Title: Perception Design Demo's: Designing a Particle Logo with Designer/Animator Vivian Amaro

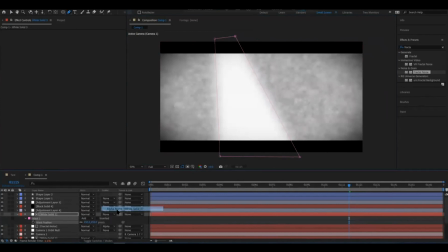We'll do the same alpha matte, then this is what we'll see.
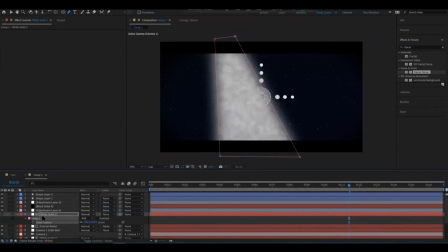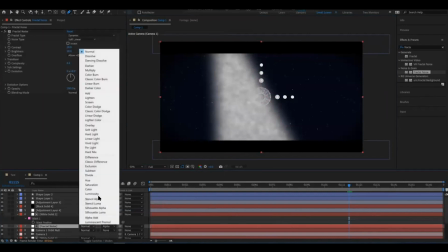In our fractal noise layer, we'll change the blending mode.
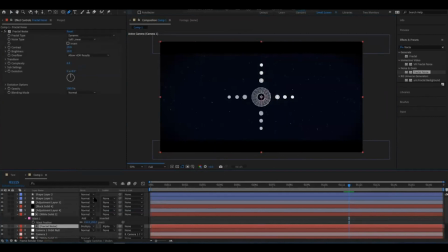We're going to play with it to find a look that we like.
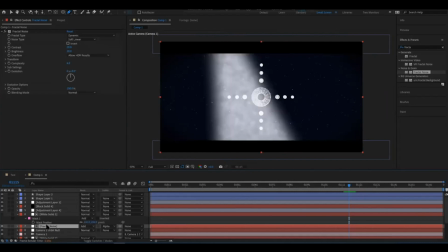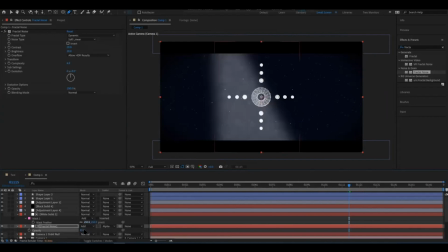We want to lower the opacity, and it will be very low, because we just want to give the animation some detail rather than a whole call to attention.
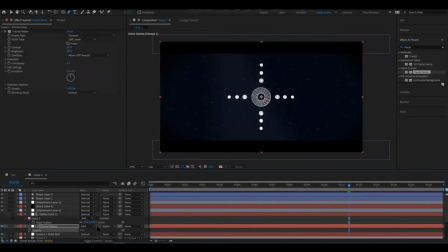We're then going to go back to our fractal noise and increase our contrast so we can see more of that detail of the noise peeking through.
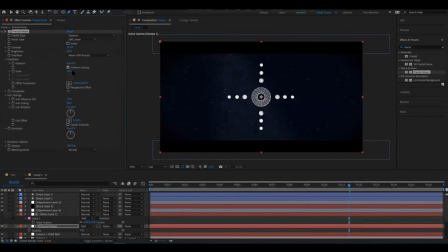We can also go into transform and scale it up so it's more like a fog rather than a tiny noise.
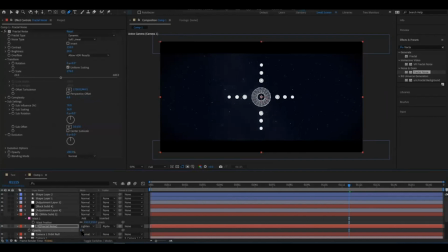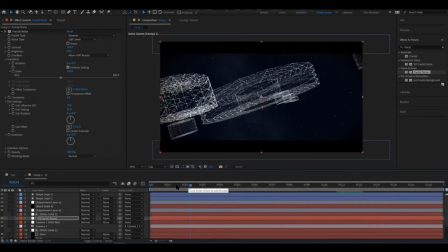We're almost done.
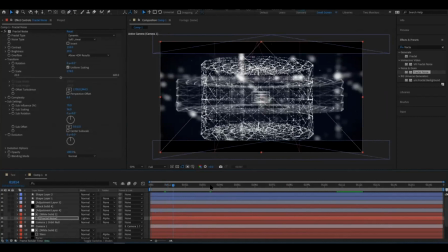One of the last things we have to do is add our glow again.
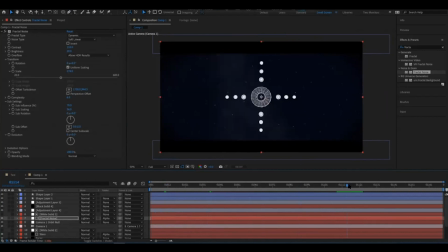This is going to be our logo animation, which we can keep tweaking and adjusting the look of the particles, the glow, and other details.
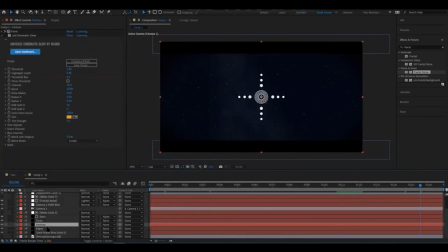If we go back here, we're going to animate the intensity of the glow.
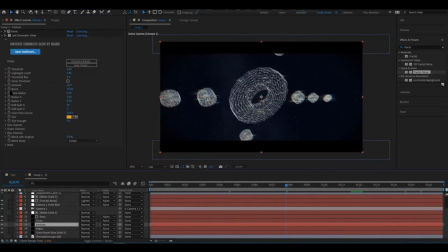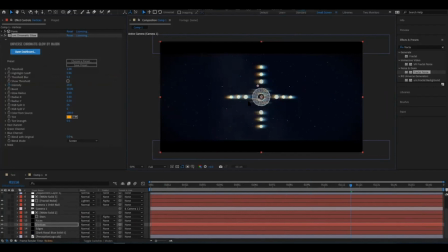So in this frame, we see that the glow is too heavy, so we bring the intensity down, and maybe our boost as well.
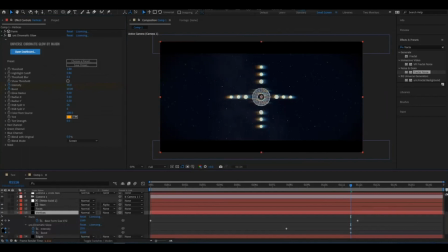We'll play with both the intensity and the boost.
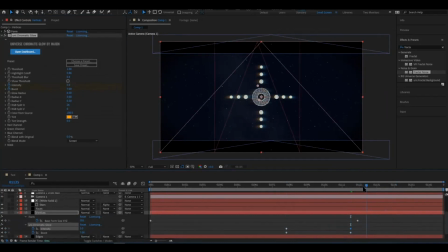And then, over here, as soon as our logo lands into place at the end, we'll adjust the intensity and boost to 0, so there's no glow overwhelming the logo.
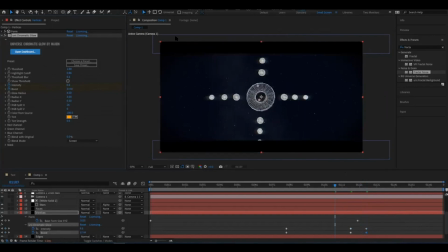We'll increase it for the middle of the animation to create that transition.